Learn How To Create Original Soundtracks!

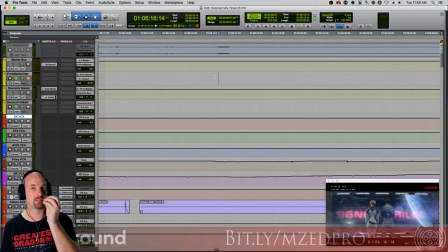(4:07)
And for me, sometimes I don't like hitting right when things happen, because sometimes it takes audience members maybe a half second or more to register what just happened. So I'll find where this is, which is 6:16:10, and roll over a half second or so to about here, and then I'll say hit.
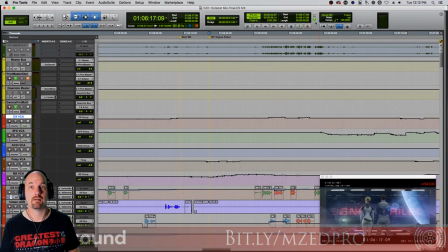(4:26)
All right, now that we have our first hit, we're gonna keep rolling here. And I like when his head drops right there as sort of like a resignation. Let's check that out. We would probably want to do something musical there, right?
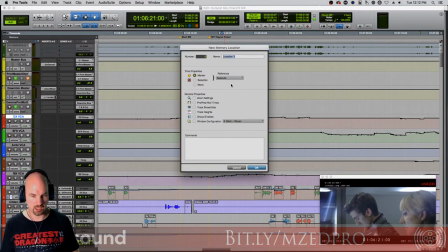(4:42)
As his head comes down, because we, the audience, would feel that too, resignation.
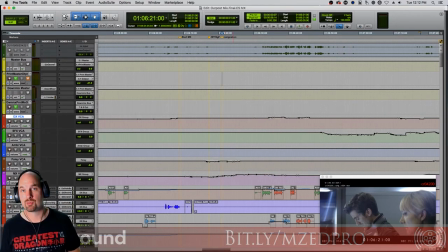(4:50)
And, you know, you don't want to talk to actors with emotional terms, but as in music, that's all we want to use, because it's all about what the audience wants to feel, what we want the audience to feel, and feeling language is what we want to use there. Some resignation.
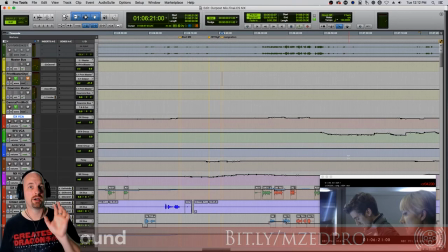(5:12) Oh my God.
Now, some composers would have started the musical change with the beeping, but I think that'd be a huge mistake because we as the audience don't know what that is. And we may want to wait until the actors have the response.
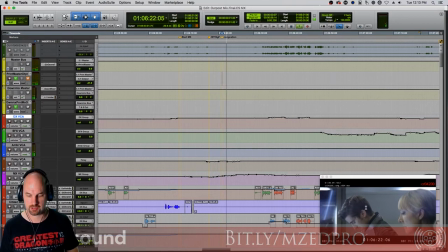(5:29)
So let's see where that might be, where the actors realize. Here's the resignation and the beeping. Wonder.
Oh my God.
So the realization really sort of is on that oh my God line, which is right about here.
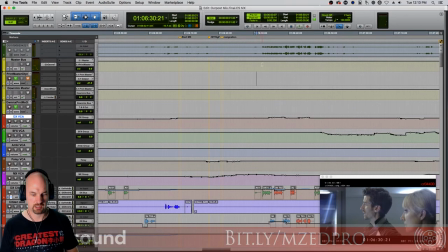(5:45) Oh my God.
So let's start just after his line. And this is wonder. And we'll probably want to build.
My God. Oh my God.
Start building.
Oh my God. Citizen, we're receiving transmission. Yes, we are receiving transmission.
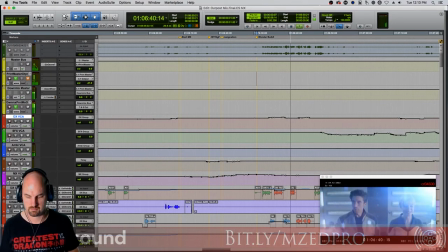(6:03) Citizen, the probe signal is steady. Keep it steady. Come on. Oh my God.
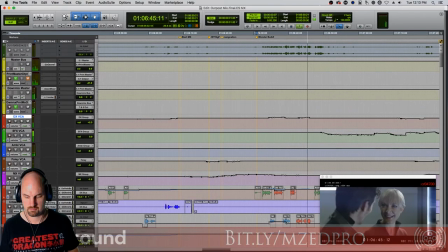(6:07) It worked, citizen. It worked. Woo! Yes! Woo! I love that.
So how far do we build it? How far do we like build a musical moment? Well, you want to go to where the actors are, and that peak for the actors is when he says, yes, woo, right?
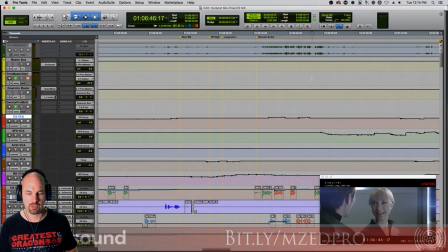(6:24)
So that's somewhere here. And that's where we'd want the music to build to. We have to be very careful because there's a ton of dialogue underneath them. This is the peak of the MX. So we want to be careful as we build.
It worked.
And there's sound effects.
Woo! Yes!
Boom.
Woo! I love that.
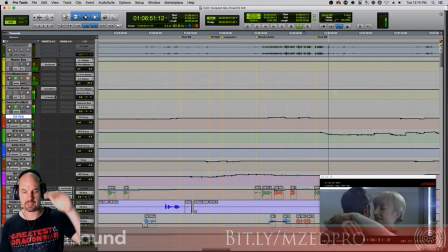(6:43)
Music would hit there and then begin coming down because what happens here, he lets out the air in the scene, just lets it out. And, you know, whether that was good or bad, it doesn't matter.
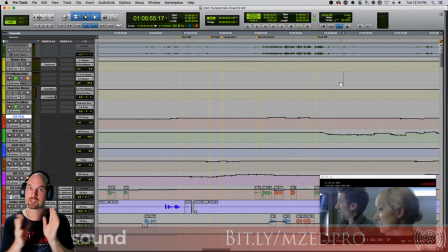(6:56)
It's what he did. And the actor actually lets the air out of the scene. So we want the music to kind of follow that, as you'll see here in a second. Where is that line?
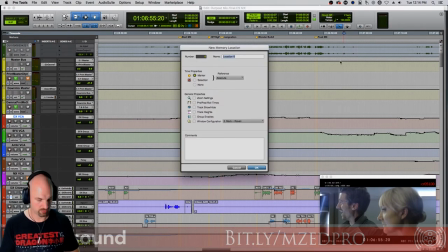(7:04)
Right there. You can see the waveform right here. And then we'll tail down.
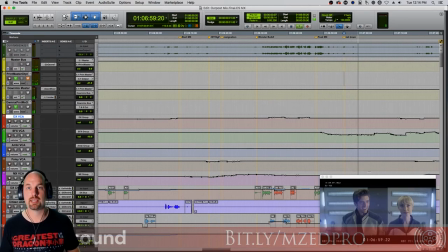(7:11)
Because there's lots of space, but we don't want to fall prey to the enemy of just filling space because there is space. That's beautiful. Because she says it's a nice line. They're in reflective mode. Then when she turns, that's when we start seeing a little sparks action right around here.
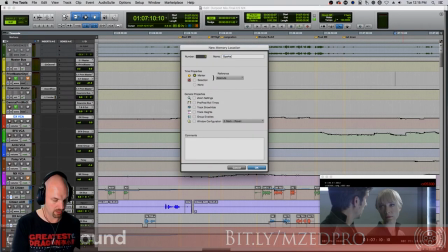(7:30)
So I'm just going to say sparks. Nice. We'll keep going.
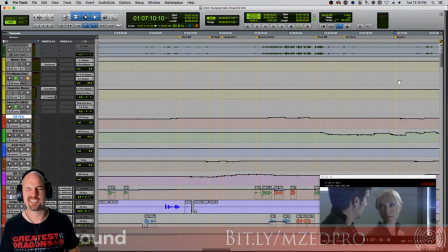(7:40)
And then on her turn back again, there's a sound effect. We don't know what that means. It sounds bad, but we don't want to start the music right on top of that. So right where she turns to real, uh-oh.
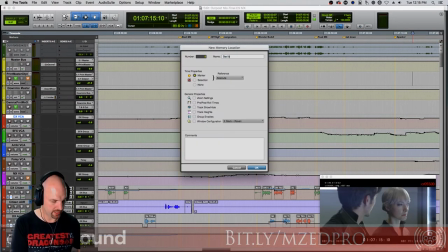(7:51)
There, and this is where we go bad build, and then from here we're build our bad.
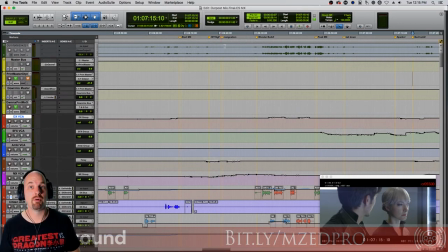(7:57)
Now this is just these are just some simple markers that you can put in that give you kind of an outline as to what musically you want to do. We haven't talked about music, we haven't talked about anything like that.